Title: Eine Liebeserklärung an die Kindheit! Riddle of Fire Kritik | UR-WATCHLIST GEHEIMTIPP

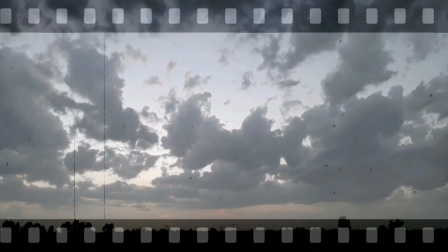0:00 Es ist Frühling, man will rausgehen und das Aprilwetter stattdessen, bitte nimm immer folgendes mit.
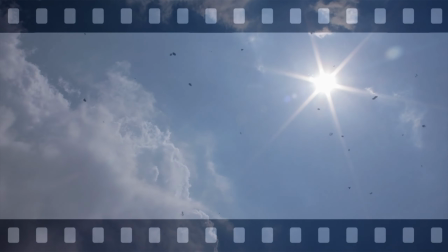0:05 Eine Sonnenbrille, Schal, dicken Mantel, Allergienasenspray, einen Regenschirm, Flipflops,
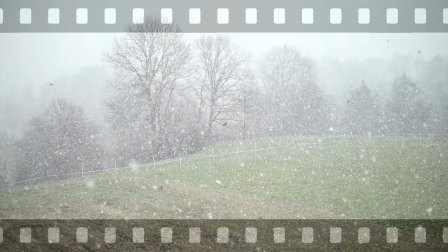0:10 eine Rettungsdecke, Bikini, Taschenwärmer, Sonnenschutz, Thermounterwäsche, Gummistiefel und einen Ritterschild, falls es hagelt.
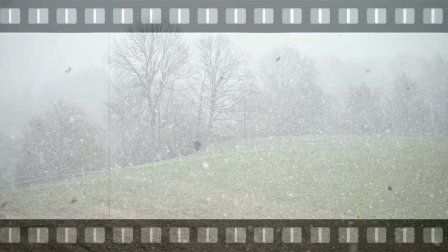0:16 Da sind wir Filmnerds lieber ganz gleich zu Hause geblieben bei diesem Aprilwetter und haben ein paar neue Filmgeheimtipps für euch angeschaut.
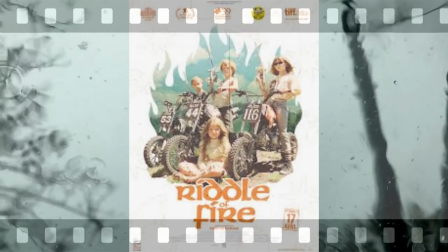0:23 Und eines davon ist Riddle of Fire, davon wollen wir jetzt berichten. Und hier mit diesem Film gibt es die volle Dosis Wohlfilmkino.
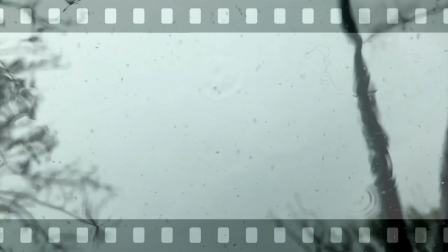0:29 Aber seht selbst.
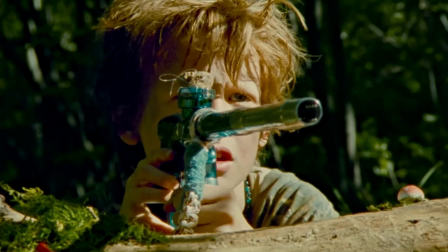0:31 Riddle of Fire von Weston Rossoli ist ein beeindruckendes filmisches Debüt, das wie ein nostalgischer Rückblick auf eine Kindheit wirkt,
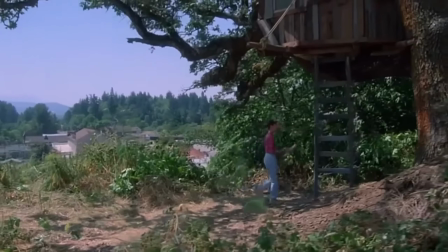0:39 in der sich die Welten von Vintage-Abenteuerfilmen à la Stand-by-Me und Die Goonies harmonisch mit dem modernen Flair der Playstation vermischen.
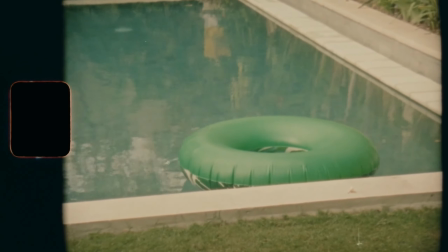0:48 Die Leinwand wird dabei zum Fenster in einer Zeit, in der 16mm-Film das Medium der Wahl war.
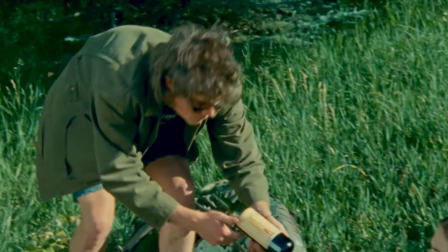0:53 Eine Entscheidung, die dem Film eine einzigartige,
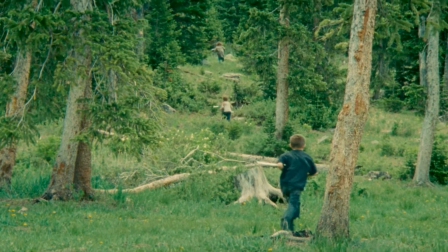0:56 zeitlose Qualität verleiht. und das Setting des Films, eingebettet in einem geheimnisvollen Wald, verzaubert die Zuschauer mit ihrer Einstellung.
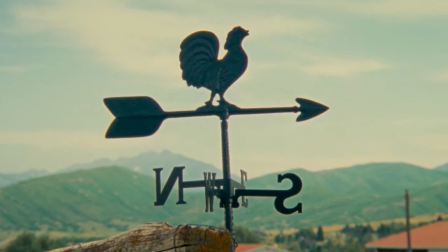1:05 Die Farbplette, bestehend aus verbrannten Orange und entsättigten Grün, trinkt dazu bei, eine verträumte Atmosphäre zu schaffen,
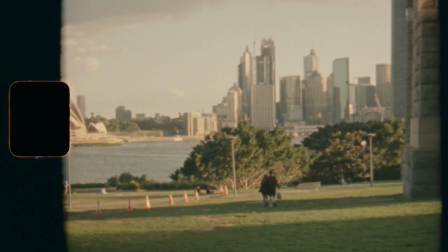1:12 die den Zuschauer gleichzeitig in die Vergangenheit entführt und doch zeitlos wirkt.
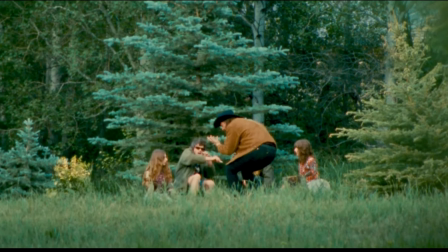1:17 Die Filmmusik mit ihrem volkstümlichen Touch ist ein weiteres Highlight.
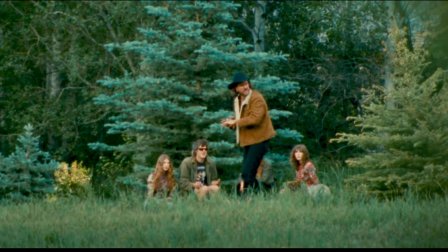1:21 Sie schafft eine emotionale Verbindung zum Geschehen auf die Lahnwand und verstärkt die märchenhafte Stimmung des Films.
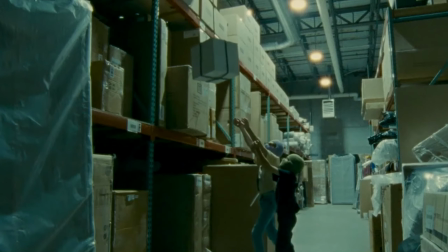1:27 Es ist, als würde die Musik selbst Teil der erzählten Geschichte werden und Ratouli beweist sein können,
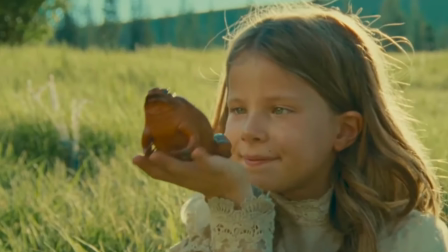1:33 indem er geschickt Märchenelemente, Magie und Realität miteinander verwebt.
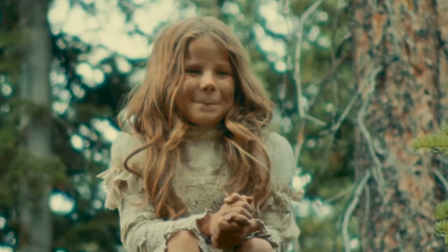1:37 Diese harmonische Verschmelzung fängt perfekt die kindliche Vorstellungskraft ein, die oft zu lebendig und grenzlos ist,
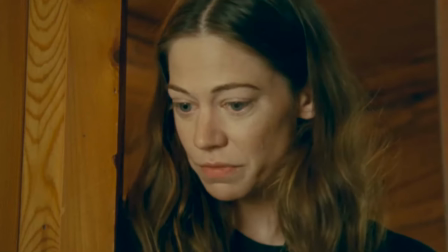1:45 als ob die Grenzen zwischen Realität und Fiktion fließend verschwimmen.
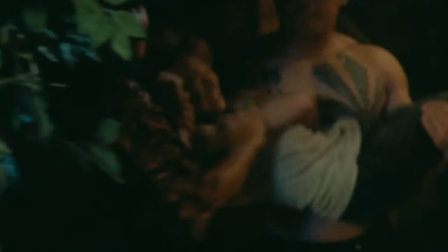1:49 Der Film verleiht selbst den einfachsten Alltagsaufgaben so einen epischen Anstrich, als würden sie zu einer unvergesslichen Quest werben.
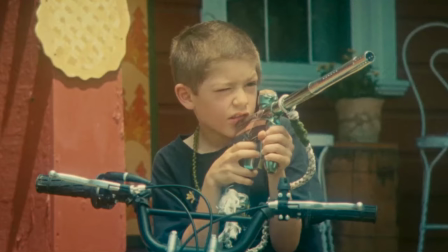1:57 Und hier wird dann die kindliche Perspektive auf die Welt zelebriert,
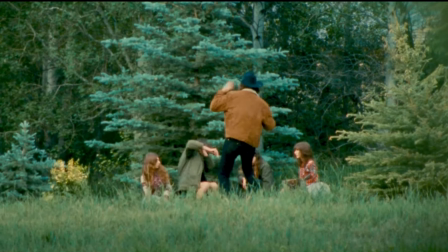2:01 als ob man einen Abstecher in die eigene Vorstellungskraft unternimmt oder vielleicht sogar auf so einem Schwammaltrip ist.
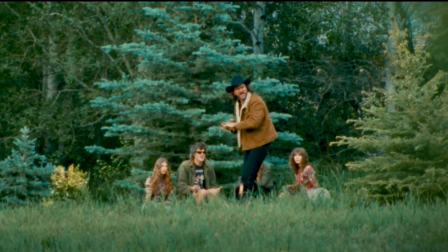2:07 Eine Reise, die sowohl zauberhaft als auch sehr humorvoll ist, also sie musste teilweise Tränen lachen.
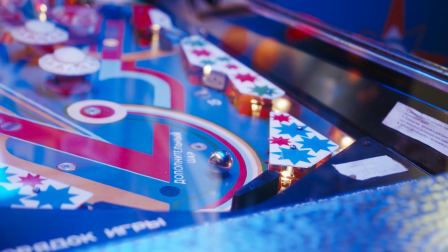2:12 Und Riddle of Fire ist somit nicht nur ein filmisches Werk, sondern vor allem eine nostalgische Zeitreise, die den Zuschauern eine Welt entführt,
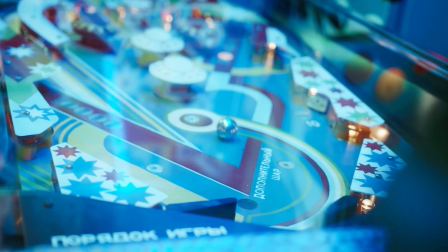2:19 in der die Magie der Kindheit und die Kraft der Vorstellungskraft die Hauptrolle spielen.
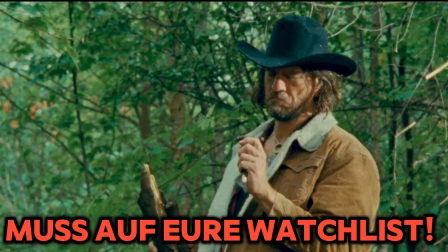2:25 Rosoli hat hier eine wundervolle Symphonie aus Nostalgie,
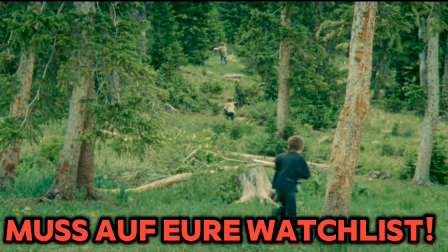2:29 Magie und Humor geschaffen, die das Herz berührt und den Geist beflügelt.